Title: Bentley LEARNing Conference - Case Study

The reason I have this frame rate test in this slide is to show that we have the ability to actually control the speed at which the cameras go by how many frames you put in your animation producer dialog box.
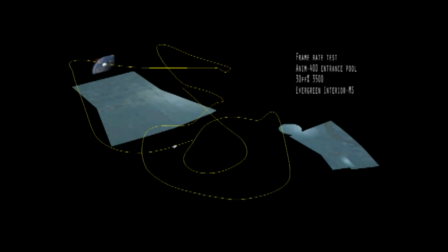So if I put 100 frames, the animation will go very quickly. If I put 3,500 frames, which I did in this case, the animation will go much slower because it's creating more frames and it's going to take more time to move through those frames. So you control the speed at which your animation, or the speed at which your cameras fly through the animation rather, by the amount of frames you select for that particular animation.
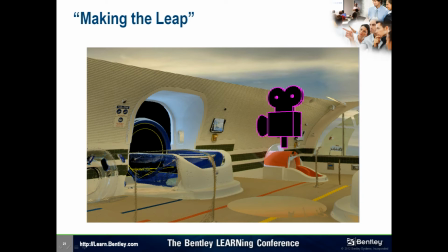And here's an animation camera that's about ready to make the leap down the water slide. So what you don't see is a B-spline that is in the exact center of that water tube that we modeled, and this camera is attached to it.
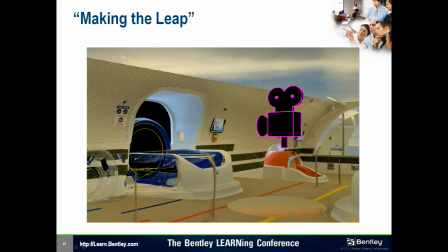So I simply have the camera sliding down the B-spline and giving the effect that you're going through the water tube.
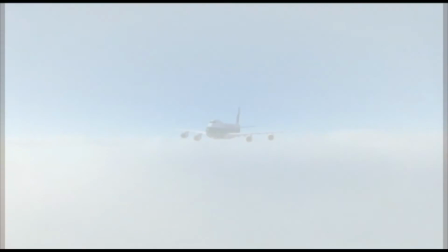As we watch this sequence, you'll see the plane looks like it's flying overhead,
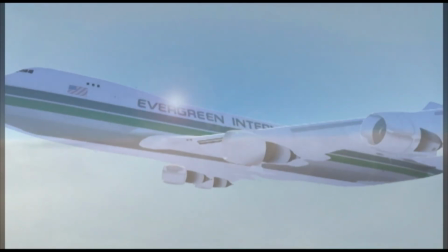and actually what's happening is the plane is absolutely stationary,
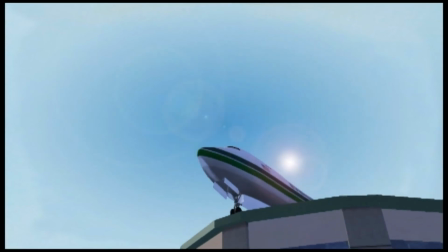and I have a camera that's sliding on a spline underneath it to give the illusion that the airplane is in motion.
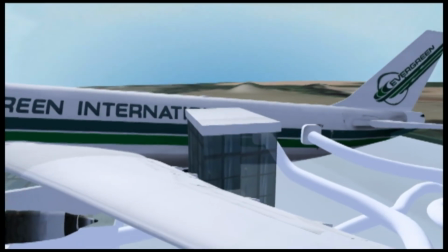I actually learned this trick from watching Star Wars multiple times and how they made those TIE fighters fly through asteroid fields.
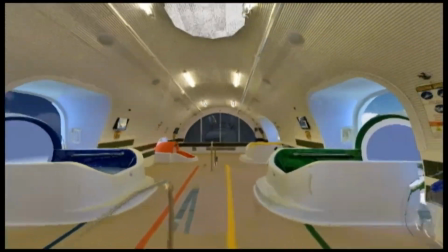So we learn from what we experience.
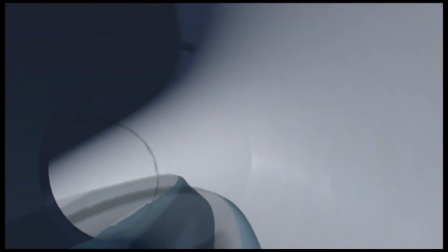You'll also see how the water tube effect happens here as we get into the plane and shoot down the B-spline there.
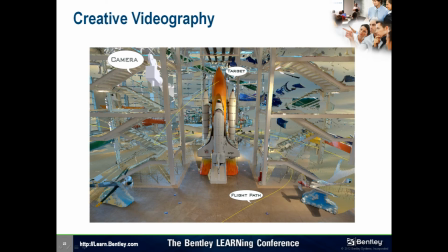When creating the actual fly-through animation, I also was looking at ways that we could circumnavigate the cloud creatively so that we could actually create a good visualization that would omit occlusions and capture the hybrid model with the fullest part of the point cloud as possible.
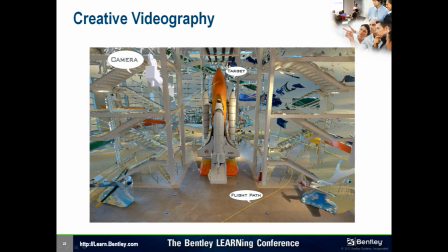To do this, it was simply a process of having the B-splines adjusted from various directions, adjusting the camera angles, adjusting the way the targets were moving through the point cloud so that we could optimize the way the fly-through would look in the final rendering.
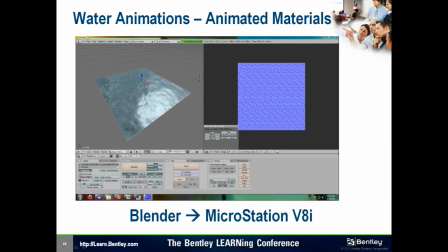Creating the water animations involved going into the Blender game engine, creating a normal map, and 2 cloud images that are different in size and different in color and texture, and having them sequence with each other and blend together.
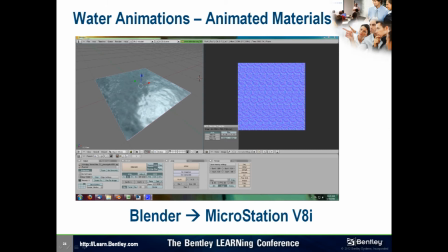So I animate one cloud texture from one direction and one cloud texture from another direction, and when they come together over a normal map, they create this sort of ripple effect based on the lighting parameters in Blender. There's a tutorial on how to create animated water in Blender. It's actually pretty simple,
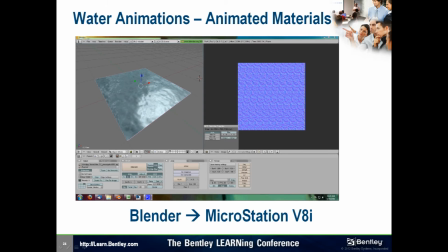and the neat thing about that is that we can record that animation and create a sequence
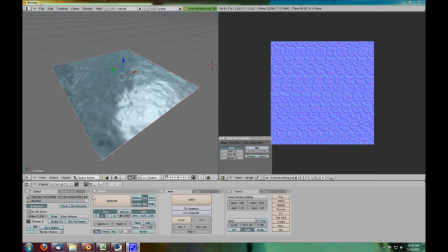of bitmap images which can be converted using Corel Paint Shop Pro or other batch processing software into JPEGs,
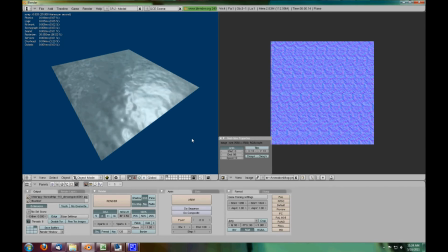which MicroStation accepts. And using the Animate Material Settings tools within the Animation taskbar in MicroStation, you can go ahead and take those sequences and do a pattern map increment.
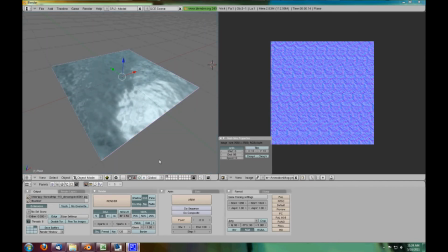And what that allows us to do is take that series of animated sequences and place them on a surface and hit play,
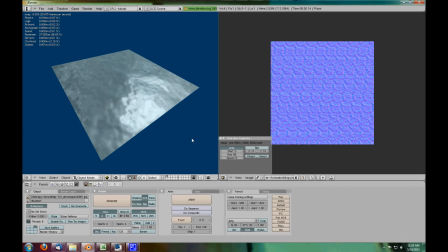and the surface will look like it's actually having water rippling over the top of it. So it's a neat little trick to be able to bring in real-world sort of environments into your animation. This preliminary animation shows all of these elements in action without the point clouds turned on yet.
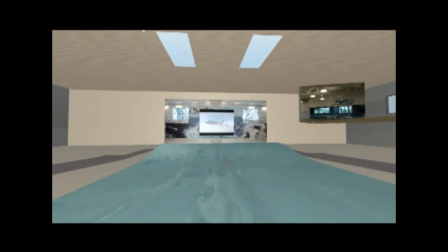We see the B-spline surface of the water and the textures flowing over the water, and we see the camera flying over the top of that,
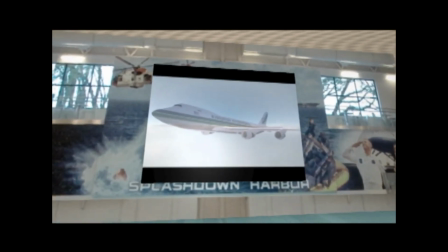and then there's an animation going on the jumbo screen in the back with the same process I used for the water,
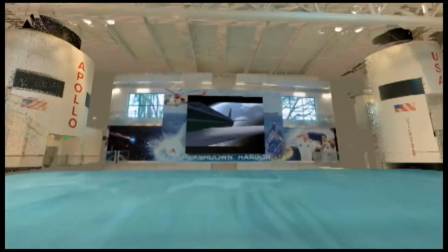showing the airplane flying through the air.